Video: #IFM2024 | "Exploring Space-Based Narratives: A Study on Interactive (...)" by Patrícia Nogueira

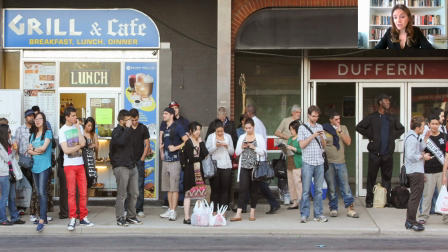[12:24]
Other stories include testimonies of immigrants from Asia, Europe, South America, and even the Caribbean islands.
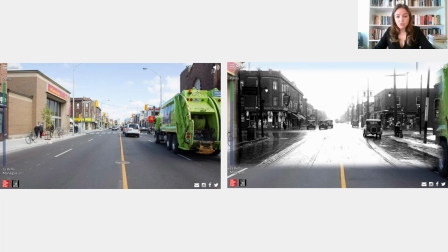[12:32]
The World in 10 Blocks offers a multimodal experience with the combination of various media formats that contribute to enlarge and strengthen the documentary information and diversity of contents. By integrating these still images, archival material, videos, textual and graphic information, ambient sounds and music,
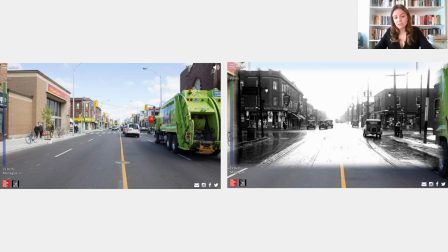[12:52]
the documentary offers a rich and immersive experience that engages the senses and deepens understanding. This multimodal format also invites viewers to actively participate in the exploration of the neighborhood's diversity and multicultural landscape.
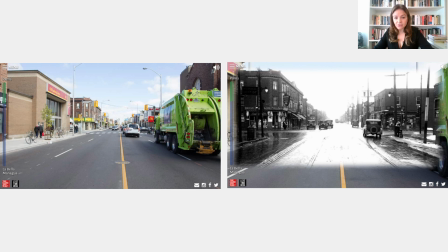[13:11]
The static images, almost all photographs, take us to visit various attractions through the streets of the neighborhood, such as graffitis, historical buildings, signposts, resident organizations, shops, among others.
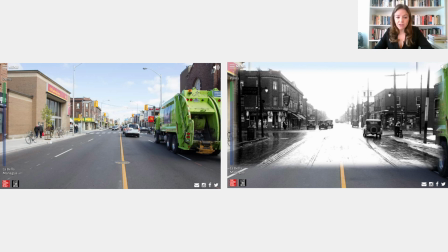[13:25]
These images serve as snapshots of daily life, conveying a sense of authenticity and reality to the viewer. At certain moments, the documentary resorts to the use of different static archival images, meticulously selected and blended with current photographs to complete the story of the
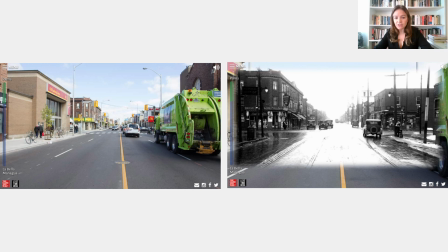[13:42]
resident workers and also of the places we are invited to visit along the way. The archive plays an extremely relevant role to contextualize the user, since there is no way to rewind back to the past and relieve certain moments.
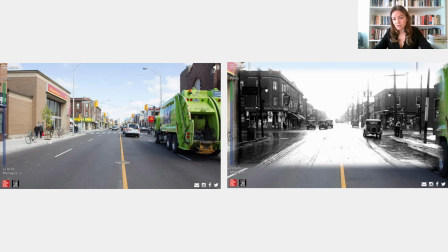[13:58]
As such, the archival photographs became a means of illustrating the stories as historical backdrops for recalling the past, putting it into perspective with current times.
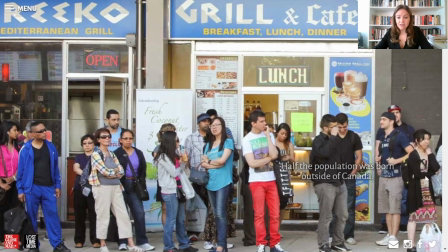[14:10]
Again, sound is a fundamental element in the design of this documentary, flowing throughout the experience.
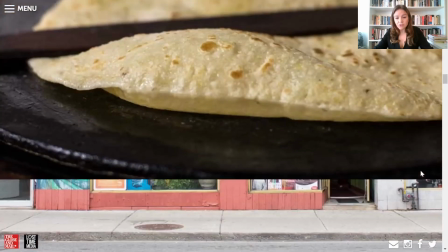[14:16]
It starts off in quiet, calm and serene when we only hear ambiences such as birds in the trees,
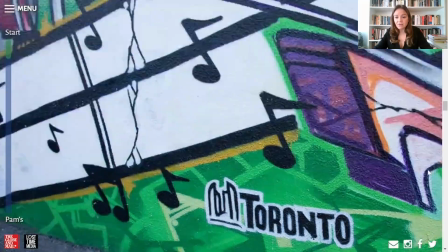[14:23]
people walking on the streets or waiting for the bus, and develops into cars and other vehicles that circulate in the streets.
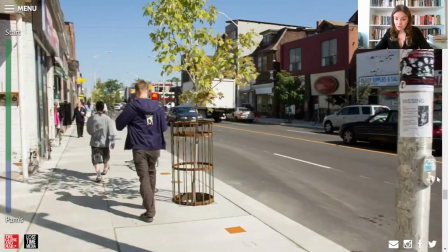[14:31]
However, when we step into a commercial establishment,
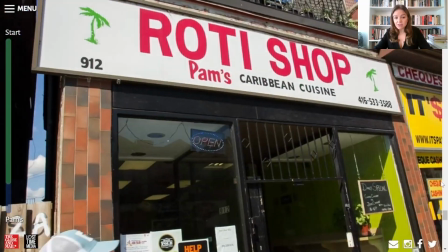[14:35]
the documentary conveys the sounds of that space, marking the difference between the interior and the exterior environments,
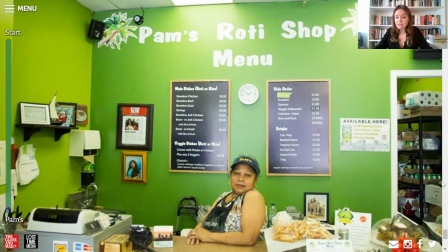[14:42]
while we hear voices in the mother language of the subject and listen to typical music of the interview's home country.
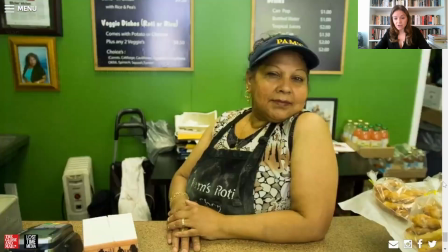[14:48]
This alternation of music and language from store to store becomes relevant as it affords
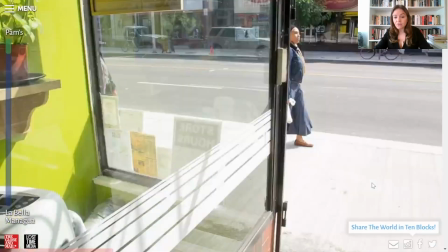[14:54]
greater identification with the region of the world and involves the viewer in the culture of the subject we meet.
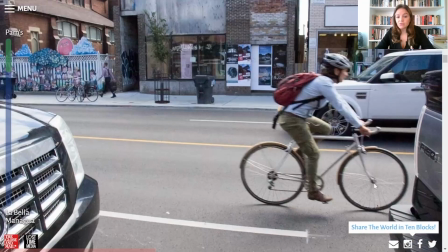[15:01]
When the protagonists speak, the ambient sounds reduce to volume without going completely off,
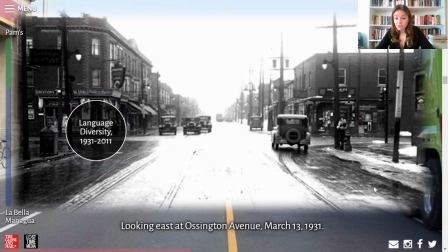[15:06]
ensuring the flow of the narrative and the acoustic uniqueness of the space.
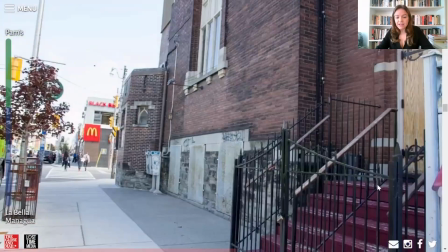[15:13]
Outside, use of ambient sounds enhance the sensory experience of the documentary,
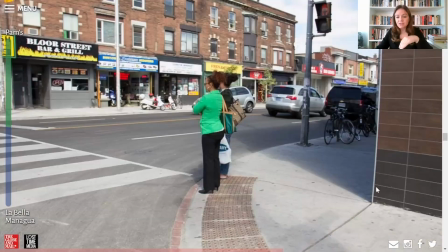[15:18]
immersing viewers in the soundscape of the neighborhood from the bustling streets to the quiet moments of reflection.
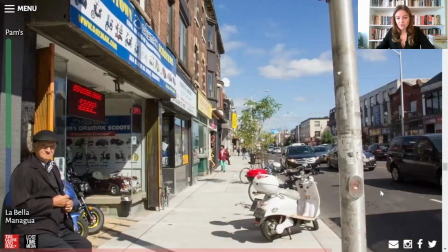[15:25]
These audio elements complement the visual imaginary, evoking the mood and atmospheres of that space.
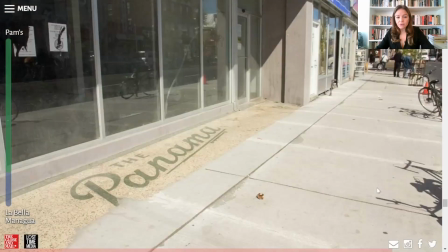[15:33]
The navigation strategy of the Woldington Blocks consists in scrolling down through the documentary's accountants using the computer mouse to move around the neighborhood.
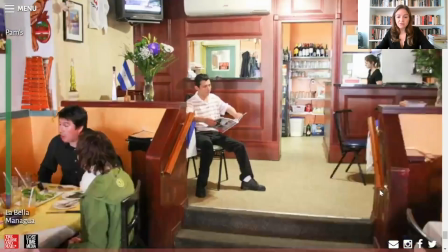[15:42]
Placed in the first-person perspective, on foot or by bicycle,
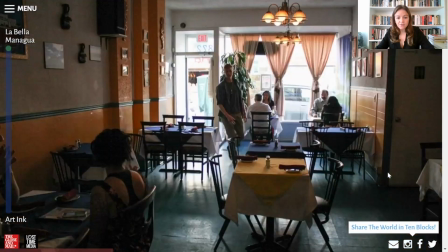[15:46]
the audience is invited to move through the streets as if they were roaming around in a visual experience close to Google Street View.
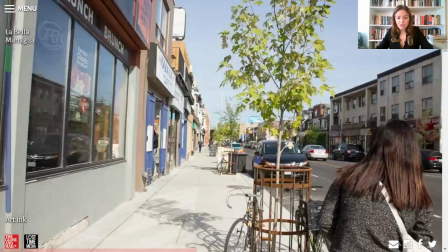[15:55]
As we progress throughout the space and the narrative, we find people waiting for the buzz with mildly architecture and the painting murals passing by the
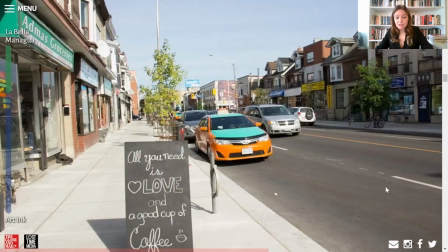[16:04]
facades of several small stores until we step into one of the establishments and get to know the owners and their stories.
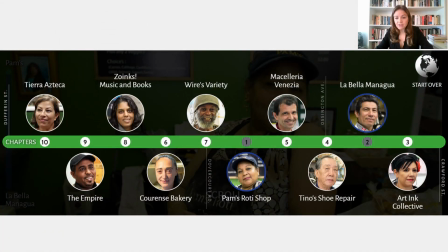[16:13]
With a fishbone structure, the interactive documentary provides the option of following the main narrative line by walking through the neighborhood or exploring further contents and getting to know each one of the protagonists.